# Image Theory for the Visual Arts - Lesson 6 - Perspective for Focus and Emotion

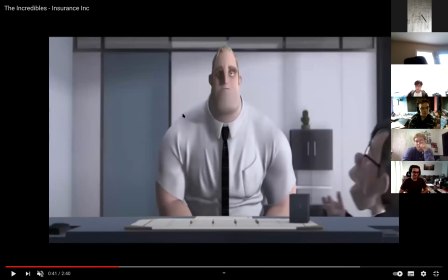73:56 As opposed to this character, how soft that character is, right? How comparably approachable that character is. This is a really nice touch as well that I like from this sequence.
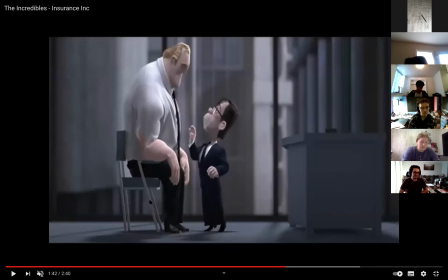74:10 Look how uncomfortable that chair is. Right? Like it physically leans forward for that character. Okay, so this functions not only on the macro level, it also functions on the micro level, right?
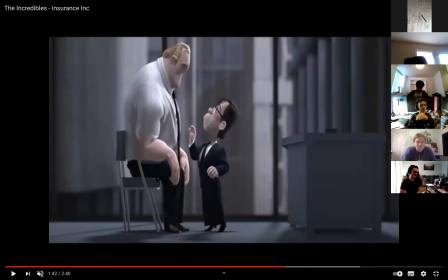74:27 In terms of the design of objects and characters as well.
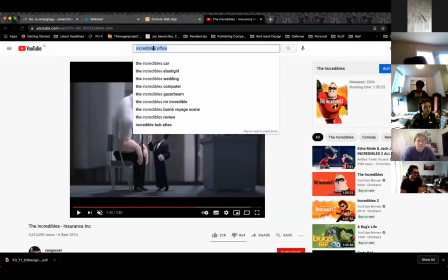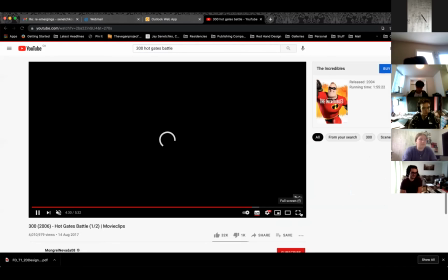74:37 Now, the best part about this sequence isn't the ridiculous historical inaccuracies of it, right?
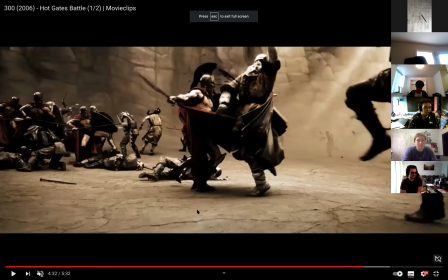74:46 Or the outright silliness of most of this film. Right? But what this film does do really, really well is shit like this.
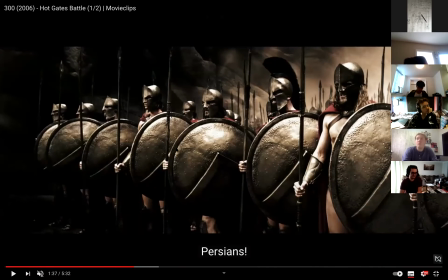74:58 they have a constant, the Spartans are constantly talking about how if they move as a single unit, work as a collective, there's no chinks in the armor, so to speak, right?
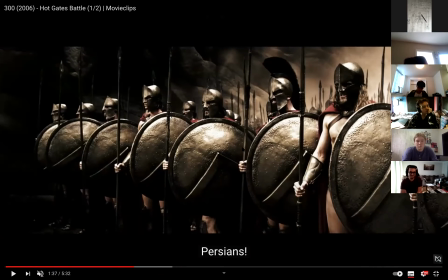75:11 That they're essentially indestructible, right? So what's said multiple times throughout this movie is visually compounded.
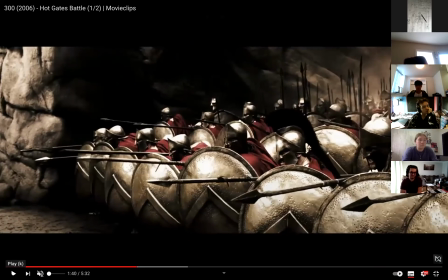75:18 So when they move, they all move the same, at the same time, in unison, right? As a unit, they're all dressed the same. They've all got the same stuff, right? For all intents and purposes, they are a singularity. Now, that's all nice. That's all really nice, right?
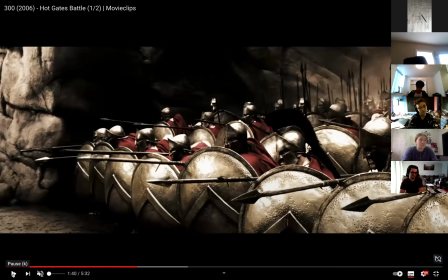75:36 But what makes this really visually effective is this, because when you compare this group of people
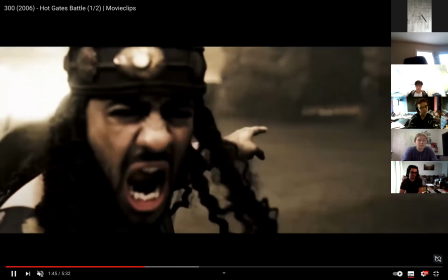75:44 to this group of people over here, and compare their relative organizational qualities, right? Just in terms of design, it's immediately apparent that these groups of people aren't going to get along. Right now, this is to say nothing about the fact that the Persian Empire was the largest, most cultivated, civilized empire on the planet at the time. So you can dispense with like the historical bigotry and inaccuracies that go along with this and privilege the Spartans somehow,
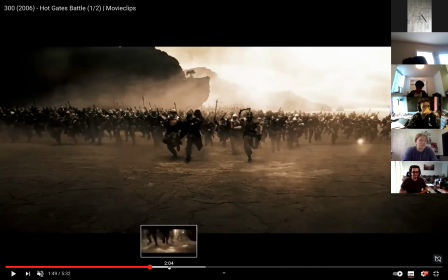76:14 right, above the Persians, right? This is just a convenient visual way, right, that deserves to be ridiculed, right,
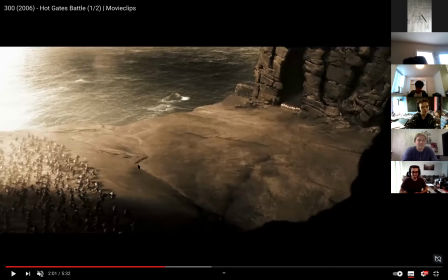76:23 in terms of its political and historical inaccuracies, but makes it visually obvious who's doing what and who's not going to get along with who.
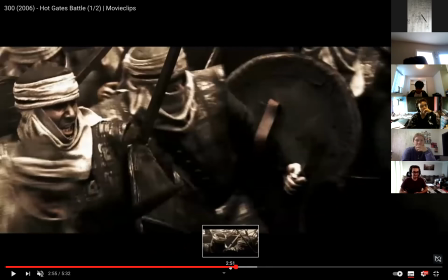76:32 And what's the best part about this is that when the fight actually starts, is the choreography also lends itself to this. So when you watch, I got to skip forward past the talking because it's unbearable.
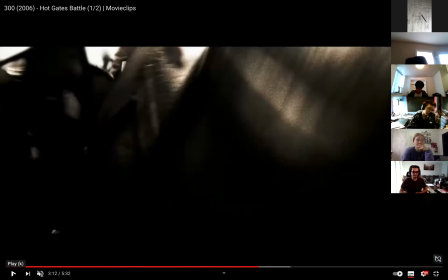76:54 When this fighting starts, watch how when the shields go up, they go up in unison and they go up 3 or 4 at a time. Shields go up, spears go forward 3 or 4 at a time, spears come back 3 or 4 at a time, shields go down 3 or 4 at a time, and then everybody steps forward.
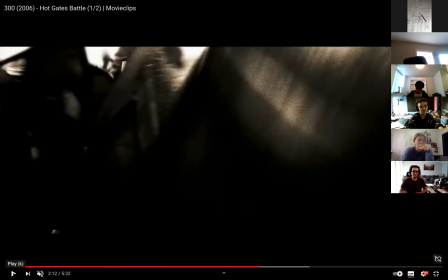77:10 It's like watching a piston work, right? Which lends it that sense, right? Well, which accentuates that sense of artificiality to this.
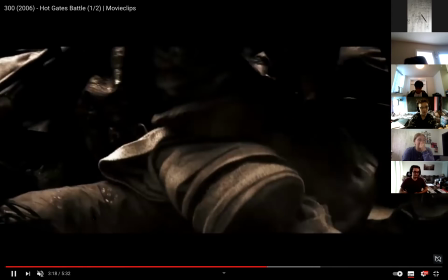77:20 So this is one of the things that a really bad movie does really, really well, is this constant
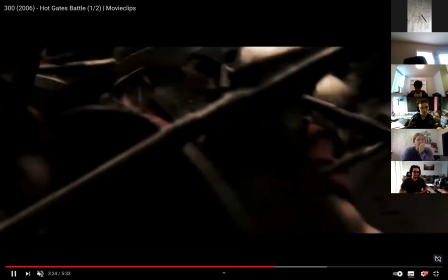77:27 reaffirmation of the things that they're saying visually.
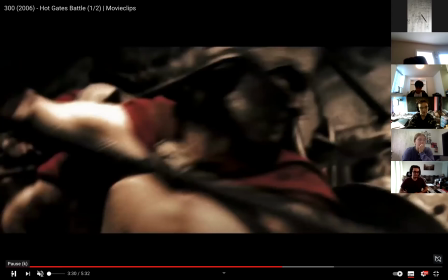77:33 And how effective that is in terms of you identifying,
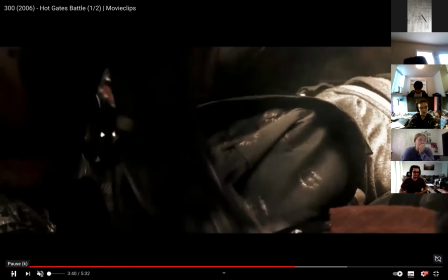77:41 right, with these characters in a particular way. Okay, now we're gonna watch my favorite part of this movie just because it's funny.
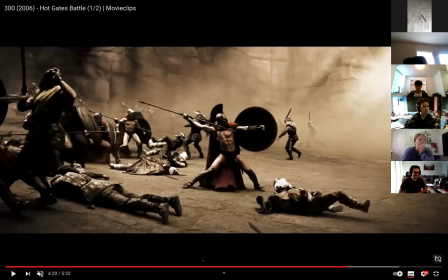77:51 This part right here. The 2 people. Yeah. Leonidas throws the spear so hard
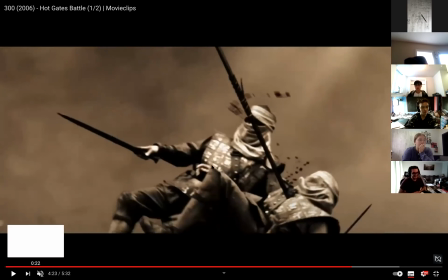78:00 that it kills that guy.
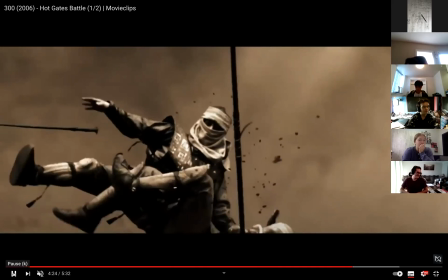78:06 It's so dumb. Right, but even in this sequence,
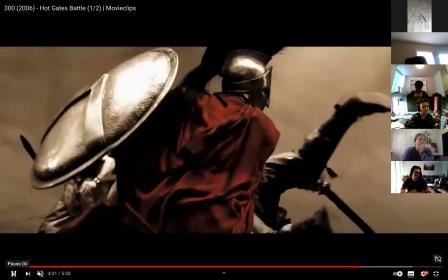78:16 they have another really nice use of repetition that you can,
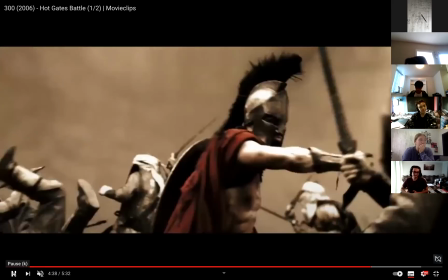78:20 it's nice to be aware of when you get into your film classes, because they're repeating motion, but repeating motion to compound an effect.
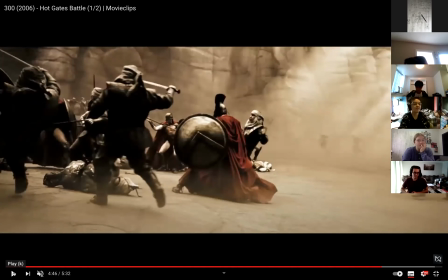78:31 Right, so look at what happens in the background when Leonidas hits this last guy.
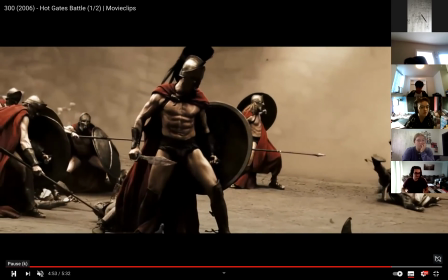78:41 Right, so you get a repetition of action in the background that makes that action in the foreground even more impactful.
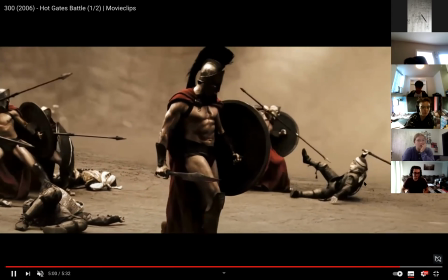78:48 And then you get a foreshadowing in the background, right, of what's about to happen in the foreground.
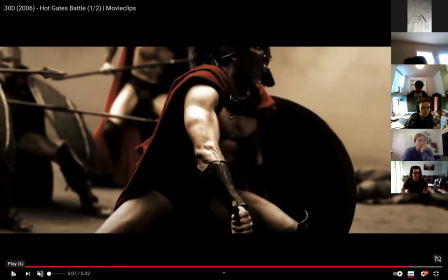78:55 And so there's lots of different uses of this. This is just, a particularly effective one in an unfortunately bad movie.
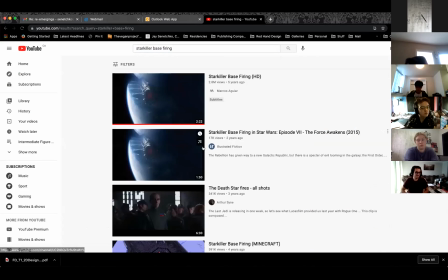79:06 Right, and this doesn't take very much time to show at all.
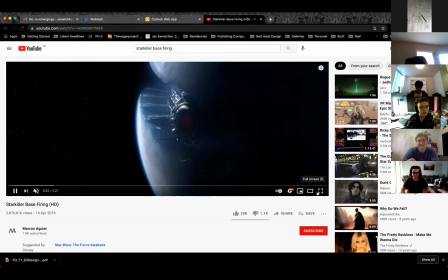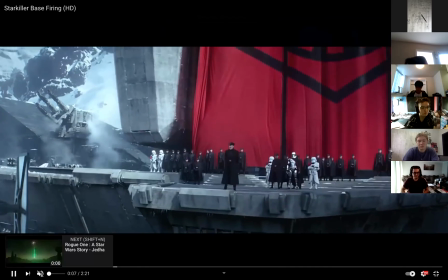79:17 Because it immediately becomes apparent
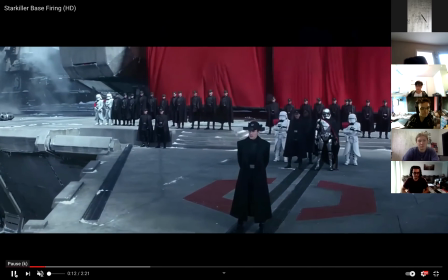79:22 what I mean by the bad side of things being now associated with repetition.
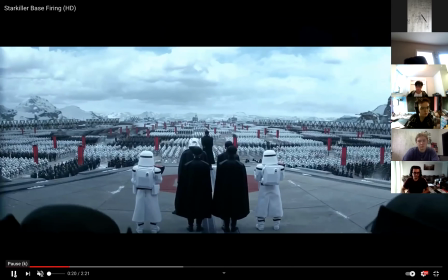79:31 When you see that.
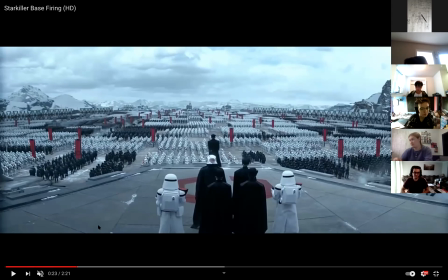79:35 Right, so it's entirely arbitrary how you attach these organizational systems to each other, but only arbitrary in the sense of like, what are the characteristics of the group that you're trying to portray, right? Is logic, reason, order, right? Coldness, emotional distance. Are those things being associated with the good side of things?
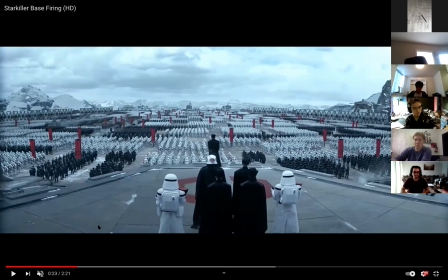79:53 They're being associated with the bad side of things, and vice versa. Because when you get here, and you look at the rebel force, everybody's different.
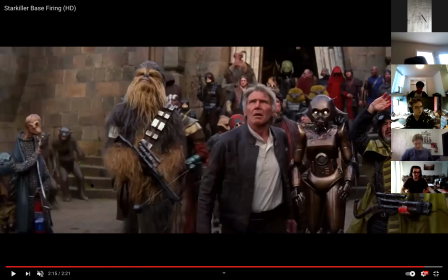80:03 Everybody's unique. Everybody's an individual. Right? So again, you know that these characters aren't going to get along, right, with each other. I mean, you ever wonder why like the X-Wings and like the rebel force, just like when they show up to do battle, it's just like they just show up all over the fucking place.
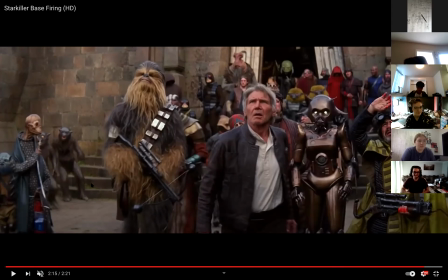80:19 Like there's no organizational system to them whatsoever. Well, it's because the Empire is organized so well. There's just like these classic tactical formations that make it look really sexy, right? In terms of an organizational structure as opposed to just chaos.
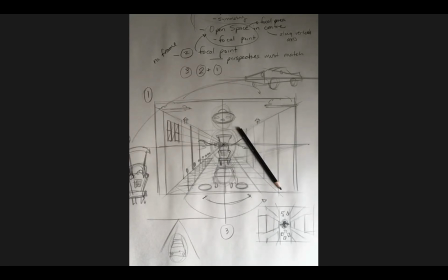80:39 Okay, that are all the words that I need to say for today, officially. Next week is essentially going to be the exact same assignment, but with a focus on different things.
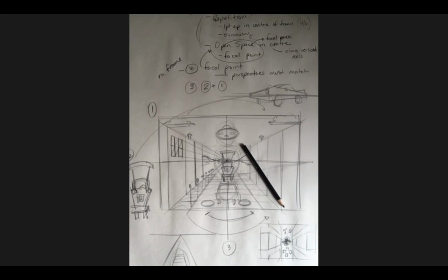80:55 So, and by the exact same assignment, I mean it's going to be the same sort of one drawing in 3 parts, but we're going to be focusing on different aspects of how to put that drawing together. Will that one also be in 1 point, or will that one be in 2 point? That'll be in 2 point. Ah, okay. You see the method to my madness as I twirl my mustache.
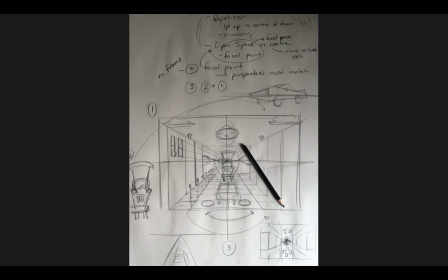81:16 All right. Do you guys have any questions about what we've gone over today or your assignment that does not include questions about your last assignment, which I will field, or other assignments that I will field individually? Next week is your last class,
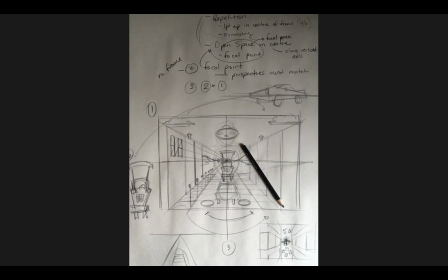81:33 which means that your assignment from that class, unfortunately, you get an assignment over the term break, which you don't really get one. So it'll be due at the first class of the second term. All of your redos, right, are due next class, right?
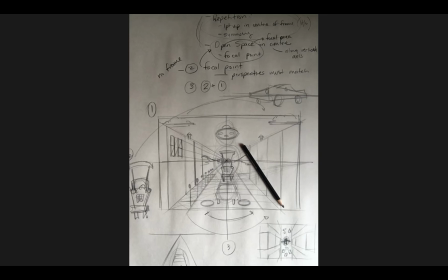81:52 So you've already got a kind of like a preamble warning that, you know, this was kind of coming up, right? But if you're going down the redo route, you've got until next Monday, right, at 1 p.m. to hand those redos in, right?
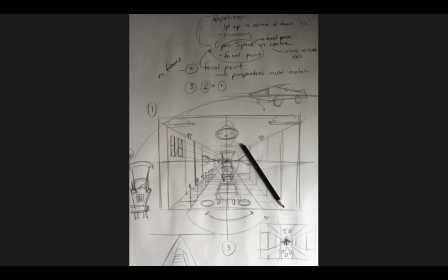82:08 And again, just email them to me. So you can redo this assignment that I'm giving you today.